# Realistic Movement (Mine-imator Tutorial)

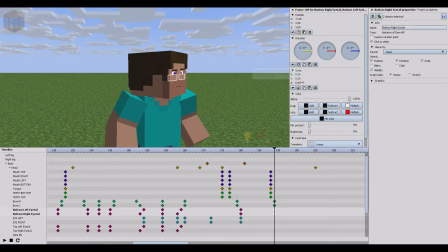(8:08)
So, obviously, it's a very basic way of doing facial expressions, is the pricking the one eyebrow up. So, that's not right. Oh, yeah, what I did there was I raised that from there to about there, so he looks suspicious.
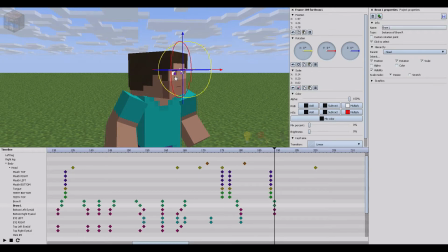(8:27)
He looks suspicious over something. And then, like I said, I took the eyebrow and I've just raised it a bit. So it's a very basic, the eyebrow just gets a slight raise there. The bottom eyelids are raised too, because you look suspicious.
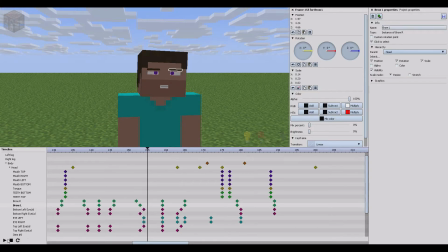(8:43)
You know, like, do a little squint and raise your eyebrow. You're going to look suspicious. Always have a mirror nearby.
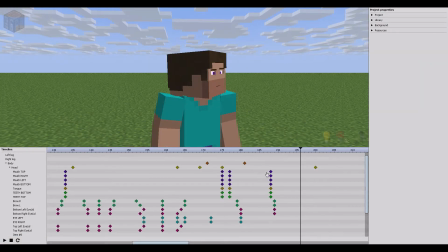(8:48)
Mirrors are quite useful for this. I would definitely recommend a mirror. Get a mirror.
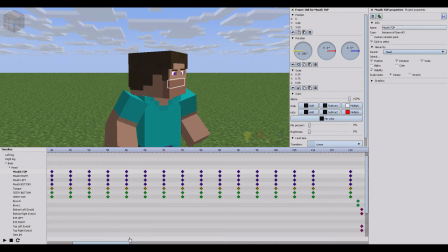(8:54)
Buy a mirror today. Okay. So yeah, you notice how the eyebrow just scoots up a bit. And then
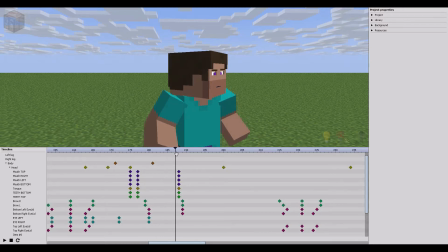(9:05)
from the alphabet, I took the letter M, which is number 60. The letter M, so he looks like he's going, like he's looking at something, he's went, what's that?
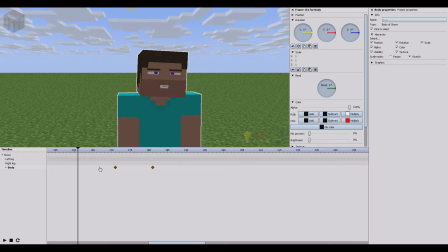(9:20)
And then to elaborate on the moving, this is only if you're moving really quickly, you notice the arms coming up like so. Once again, the arms are using the ease in, ease out.
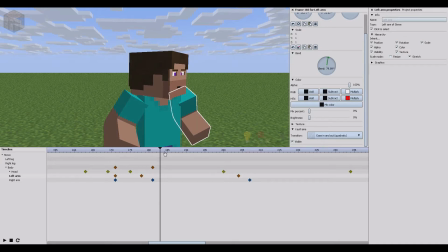(9:34)
And I've went too far, it's just supposed to minus the head. And there it is, ease in, ease out. So they both react at the same time, but I have them stop at different times. And that's was what I was saying before. Make sure things don't line up perfectly.
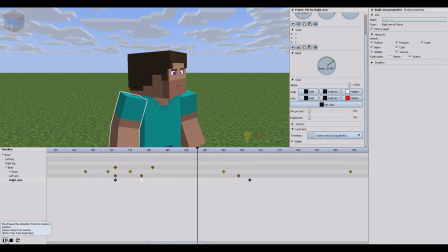(9:53)
This will probably look better if I do that. to be honest. That's just the rule. And if things line up perfectly, they don't look right. See, if we do that and then that, and we'll have that there, like so,
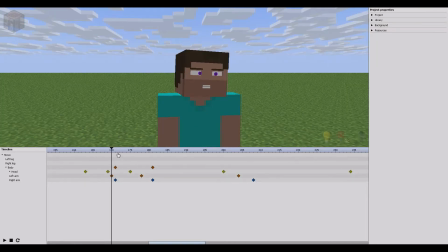(10:14)
they're too symmetrical. You don't want that. No, it's not good. You want them to be slightly off, like so.
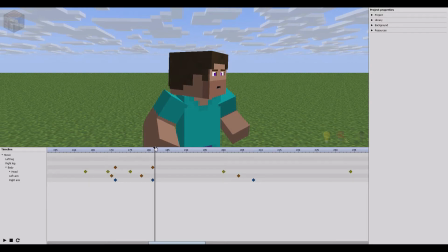(10:28)
So when you see it in slow motion, this arm on the left starts moving first, followed by the right. Gets surprised, that arm's still moving up as this one on the left just starts to move down.
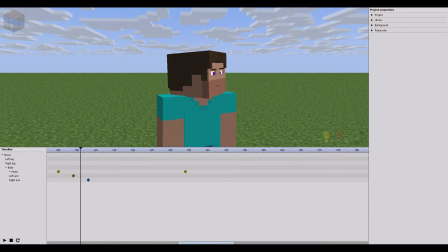(10:44)
And then the right arm follows it down very slowly. Then they get back down to the bottom.
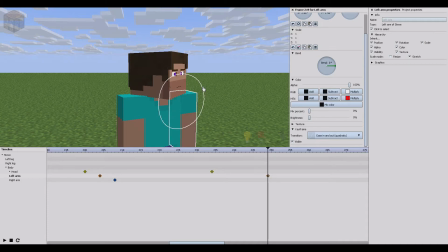(10:50)
And then I don't stop there. To keep them moving, I have them slightly move. No, I don't. That's a lie. But I could have them slightly moving.
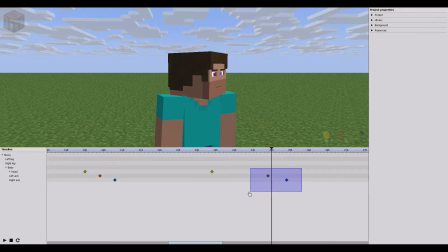(11:02)
I thought I had that set up. What you can do is just have it like that and like that.
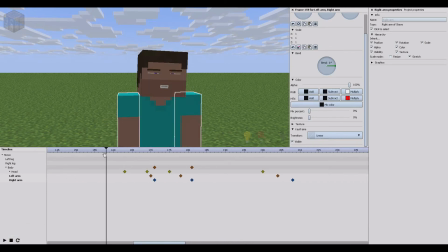(11:13)
So now when you see it, the arms are just moving slightly.
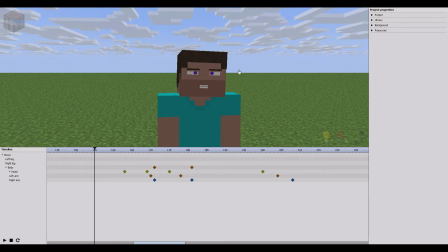(11:18)
That actually seems quite fast. Now if it just seems too fast, just extend it. Don't change it, just extend it. Right, and then the arms are still slightly moving, and that's how you create natural looks. You have to have things unnecessarily move.
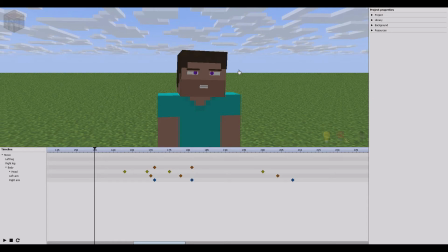(11:34)
If you think it shouldn't move because it's not doing anything, then it's not going to look real. Like, if I could sit still right now and just unnecessarily move, then...
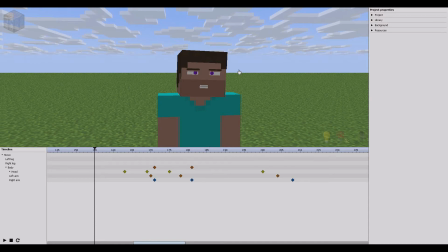(11:49)
Oh, I said that wrong. If I was just sitting here right now trying not to move, I will unnecessarily move. That's what I was trying to say. Like, I just sit here like this. You're going to be breathing, right?
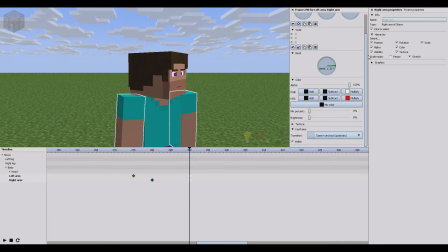(12:01)
Obviously, I'm not going to animate breathing. That'll take ages. And I don't really know how I would do it. Maybe just have the arms moving up and down, I guess. I suppose I could show you that dead quick, actually.